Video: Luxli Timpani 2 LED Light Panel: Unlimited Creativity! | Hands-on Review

There's even a green screen in the side room over there that we can use one of the gel modes to completely just blast green light on it. So let's get started. We'll take a look through all the modes on the Timpani 2s and have some fun.
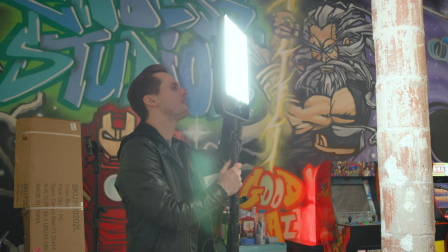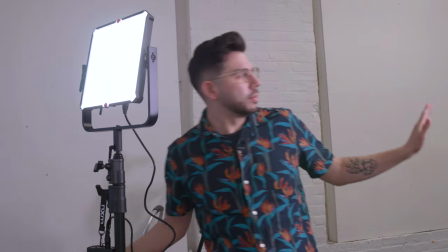So right now I'm not aiming these in any particular place.
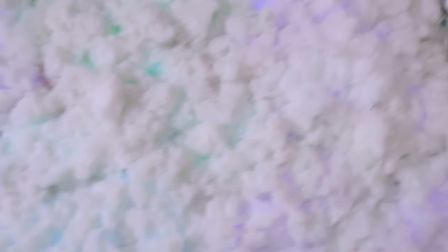We just did a light move, But if you look behind me, there's a wall of clouds here and there's multicolored lighting behind them.
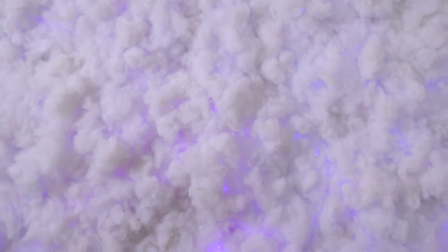Now, I really like this effect. I don't want to overpower it with just neutral white lighting. So what I'd like to do is kind of amplify the effect by having a similar color change flickering out of both lights throughout the room. and so that's of course gonna give us more of that color while keeping the practical effect here limited to uh just the little leds that are behind here so really we're enhancing the look and you know in a room like this which has got just everything going on you could you could shoot a commercial here you could shoot a music video whatever you please um but at the end of the day again we're trying to inform that creative decision with what's around us so again we're gonna go for the wall here and see what we can do to match the overall look.
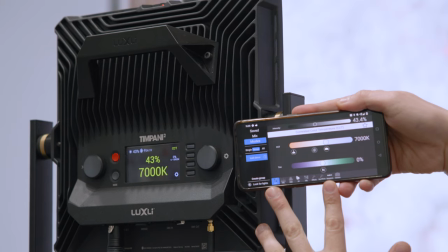So we're here in the Luxly Composer app and you can see I'm in CCT mode.
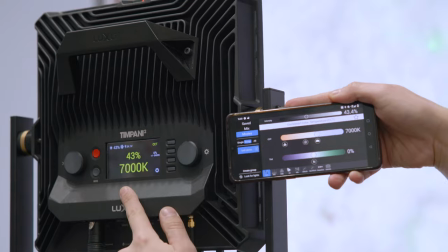It matches what's on the back of the Timpani 2 itself.
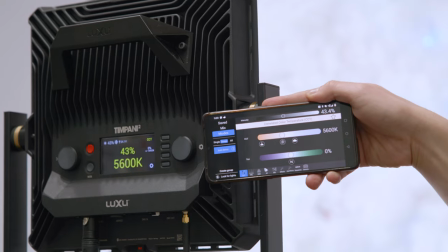So right now I'm gonna just switch that to 5600 just as a base and we're gonna go over to the effects mode and go into the color chase effect.
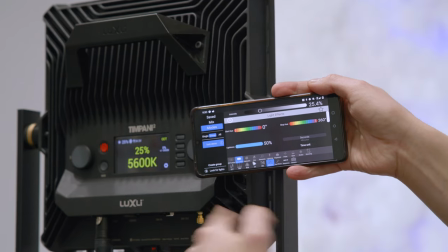Now this just lets me go spinning basically through a range of hues. So I can go through the entire wheel zero to 360 and then just hit play right here and you can already see behind me that there's an exaggerated version of this effect blasting against the wall and it's actually identical in both lights or at least it should be.
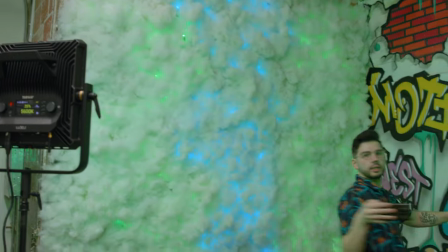Let me see, yeah.
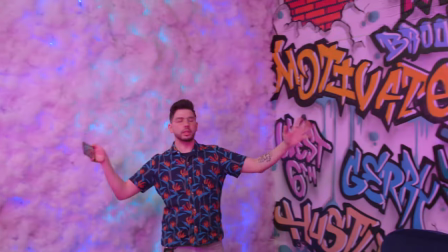If you look at me right now I'm being covered in the light, the colorful rotating light that's coming out of both of these and I can change it too.
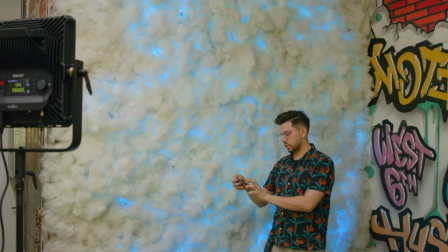I can change, we'll see this in real time, I can change the lightness of that so that but they're a little less saturated.
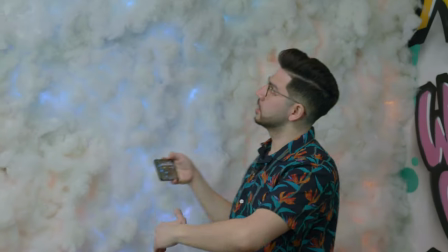And we might want that so that we can indeed balance how much light is on me as the subject,
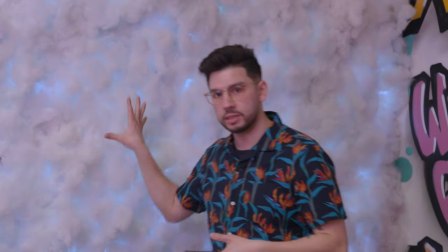the background, of course, and how much color is coming from the practical light. I don't want to overpower them, I just want to compliment them.
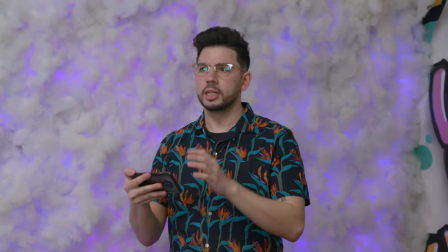So if I go to lightness 100%, for example, it's basically just white light. In fact, yeah, you don't see any color anymore.
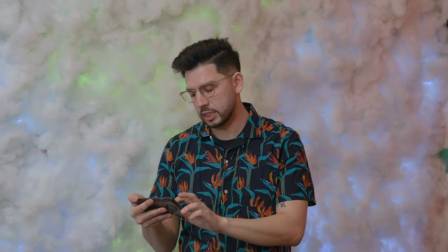So if I back this down to, let's say,
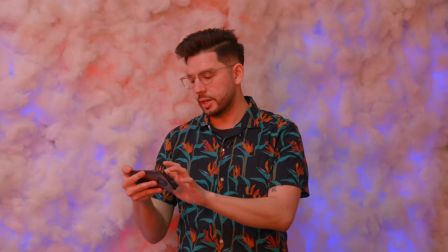let's say 50%, that's as low as we can go on there. And then I can do time per loop.
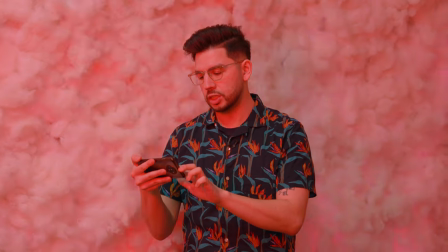So it's essentially the loop speed. I'm gonna change this to 20.
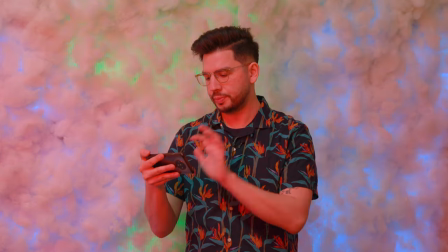You can actually type it in. I'm gonna change it to 10 seconds and now the loop is much slower.
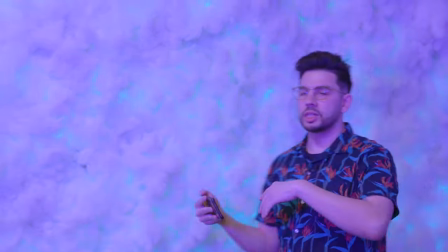So it should allow these again to punch through while still giving an occasional blast of ever-changing light.
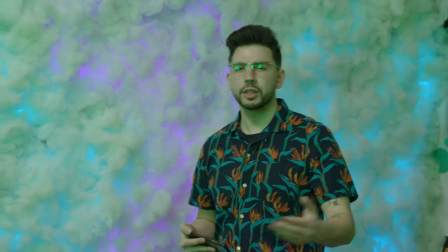So good for a commercial, music video, anything where you really want to match those colorful incidental lights you've got going on.
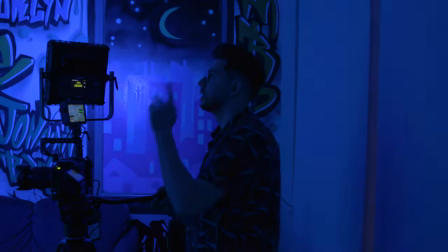So I'm just setting up a shot here and this wall is looking wild.
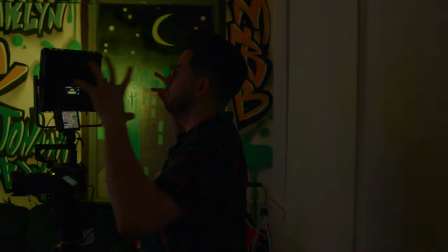We killed the house lights so now it's just pure color blasting on the walls off
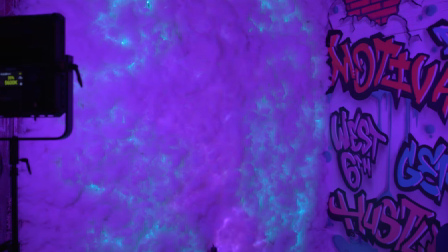of the ceiling and of course you get the amazing lights in the back so what I actually might
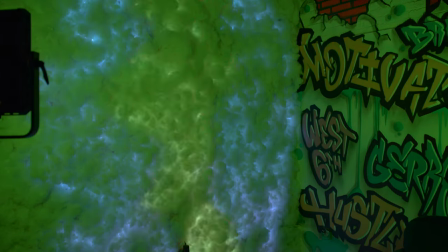do is reverse some of that saturation that I brought
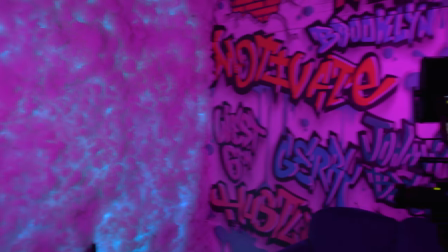in before just so that our subject can have some
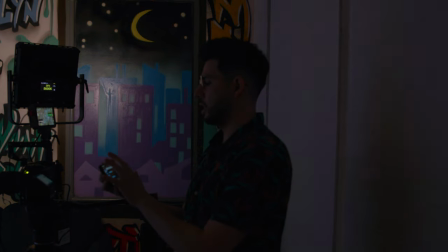neutral lighting as well and then I I might boost the intensity up, here we go.
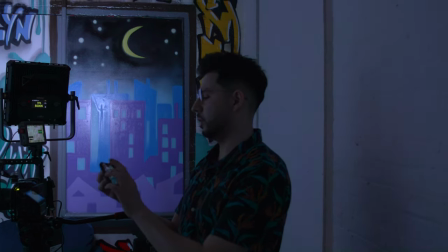So now we're getting kind of a healthier exposure.
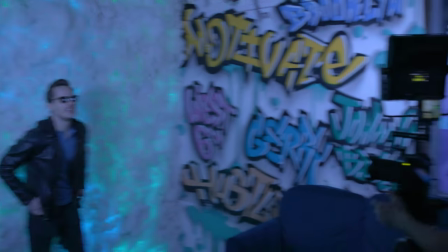All right, so we've got our subject here.
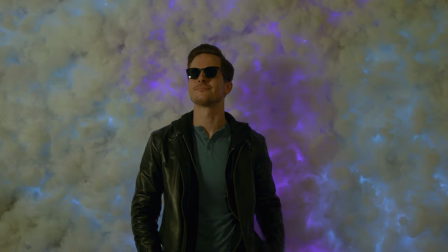Nick is looking great, and you know,
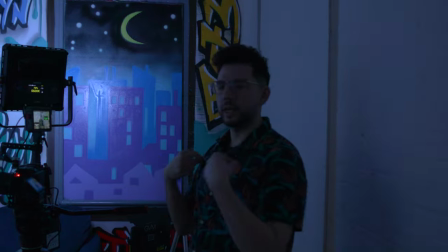you could do something like a fashion shoot here, if somebody's trying out clothes, great option, action.
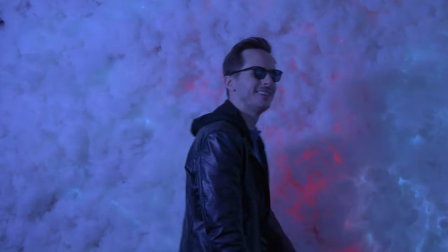Perfect, amazing, great.